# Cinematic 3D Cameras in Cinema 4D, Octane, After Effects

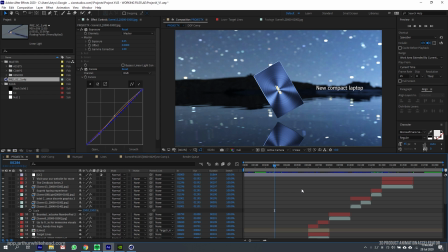8s
so this is where like photography videography cinematography all that shit comes in um we'll start off with the camera focal length because that's an important one and framing
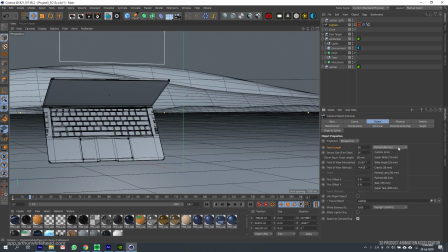19s
so focal length um is basically your thing here and uh this
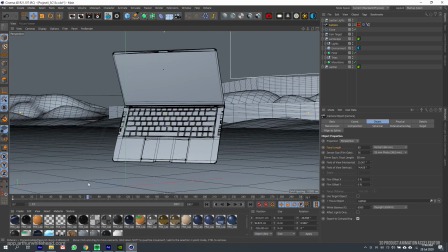26s
you can i don't know what the best way to describe this is usually if you want something that looks professional you want to go for a more compressed focal length so maybe 50 or 80 millimeters the reason being is in real photography in the real
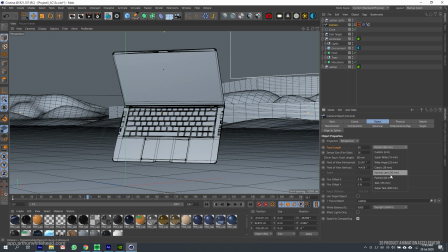42s
photography world cameras with um wider sorry cameras with a longer focal lengths tend to be more expensive therefore if you have a camera with a longer focal length it'll look higher quality or
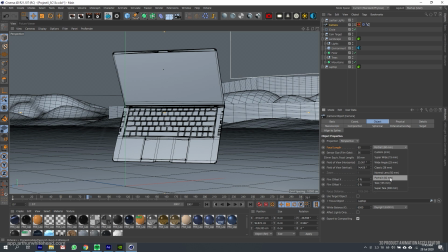58s
more of production value um that doesn't necessarily mean it's true you can make commercials with a super wide angle uh lens if you want to but generally if you have something that's more compressed your brain associates it with something more uh expensive but uh that's not the only reason why uh
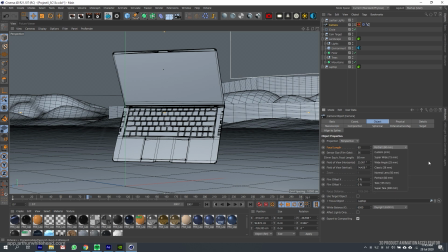78s
you would use like a different focal lens like sometimes i'll use a 50 millimeter
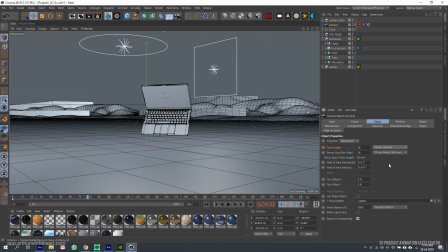82s
or even a 35 but it also depends on how compressed you want your object to be and how compressed the background you want to be so it depends on how much you want to show the background so if we were going for like a 35 and we wanted the the laptop to be the same distance to the camera
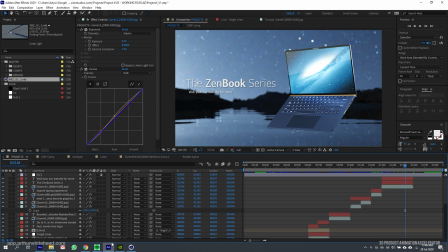99s
because we want this laptop to fill up the frame we don't want this laptop to be so far away like this if it
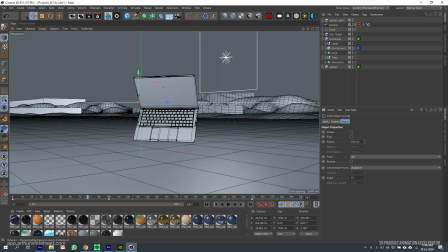105s
was 35 millimeter we'd have to make this thing very close but you can
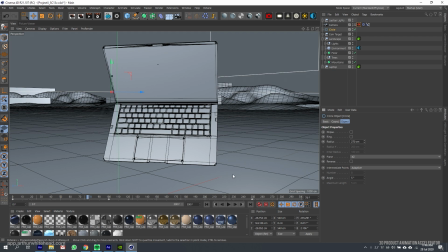110s
see how much of the environment you can see so both you can see a
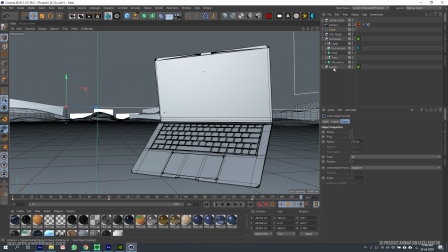114s
lot of the environment but also this laptop if it's angled wrong or
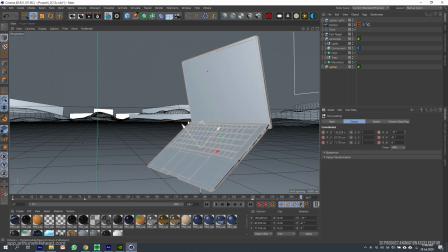118s
a different way it looks very long and stretched whereas in this case it's kind of more compressed looks yeah it looks more compressed so here you can see how much more of the background you can see versus this and
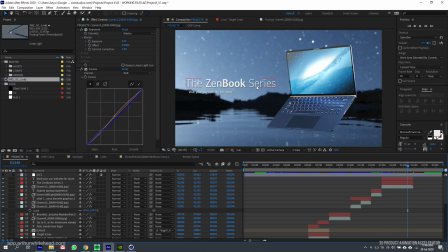132s
and also how long this background looks where here everything looks more compressed and closer together so if you wanted this laptop to fill them out the
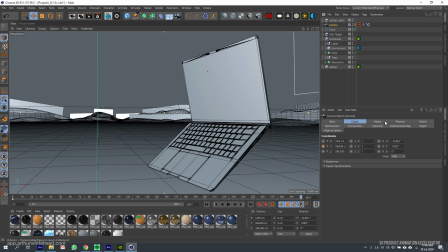140s
set fill out the same amount of frame and but you wanted a but
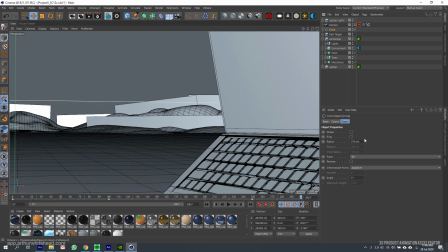145s
you had a longer focal length you would have to make your radius wider
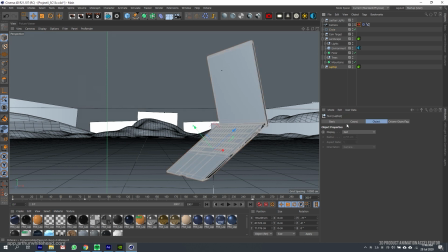149s
and here you can see how much more compressed
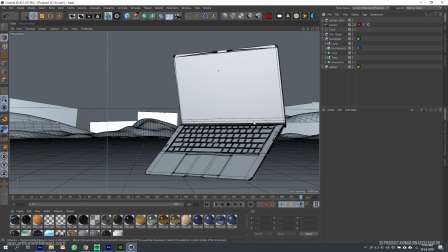155s
everything looks so the laptop is still filling the same amount of frame but there's less of the background this will also affect your depth of field the more compressed the the lens so when i say compressed i mean uh basically the higher this
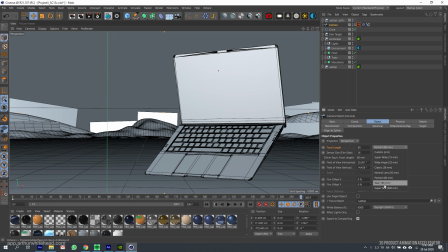170s
number is or the longer your lens is um the more depth of field you'll get so the more background blur you'll get um but also the way
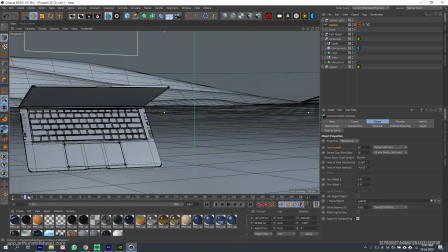181s
the scene appears here the whole background seems like it's moving fast because we have a very compressed lens um so you can get different effects
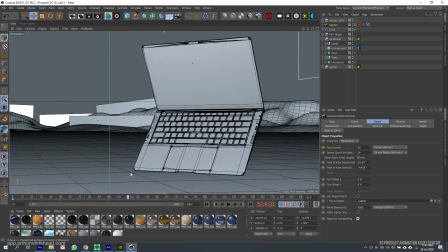189s
like this so you can get the effect of the background kind of spinning by um while the camera while the while the laptop is looking moving slowly so
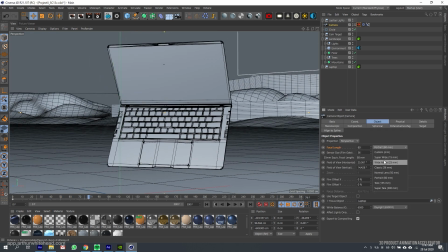197s
it helps you focus on the laptop as well versus if we had a very wide angle lens like a 25 millimeter and we wanted this thing to still fill the frame
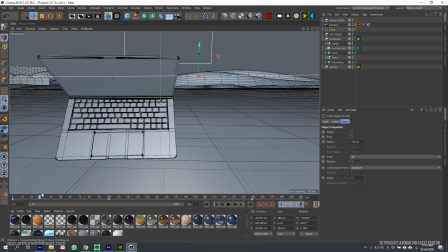206s
we'd need to get closer and here you can see how much slower the background and everything appears to be moving just because
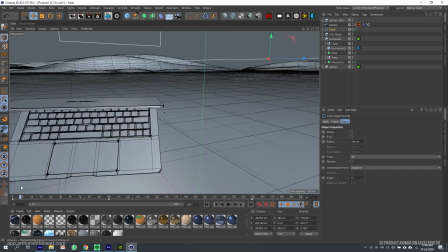215s
we can see a lot more of it and the lens isn't as compressed but
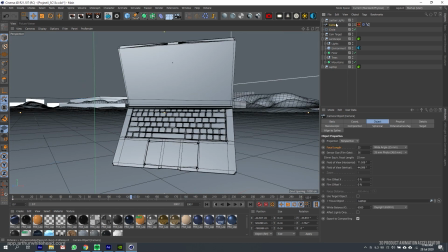221s
here everything looks a lot slower and all we've done is just really change this focal length so if I went for like 135 which is quite a long
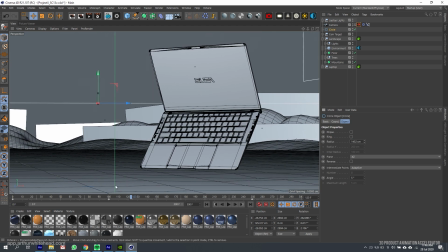230s
lens and zoomed out here you'll see how the background appears
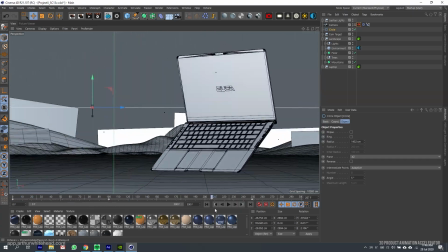234s
to be zipping by because of the focal length so that's
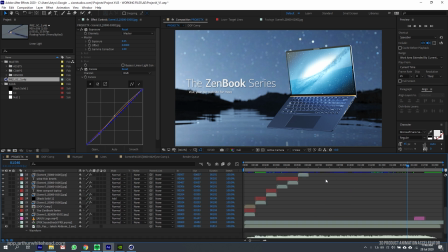239s
about focal lengths like usually if you want close-up views of your object you go for something more compressed so here is more of a compressed lens
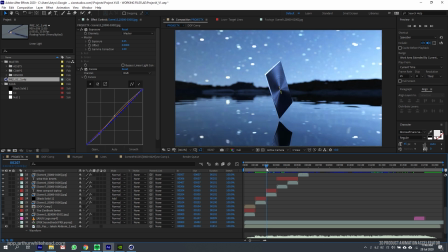247s
here's also compressed to make the background seem like it's whizzing by so you focus more
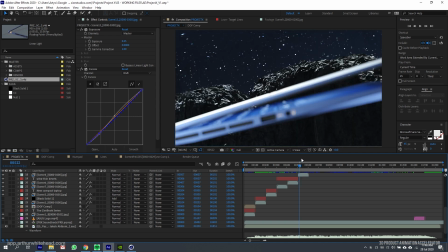252s
on the laptop.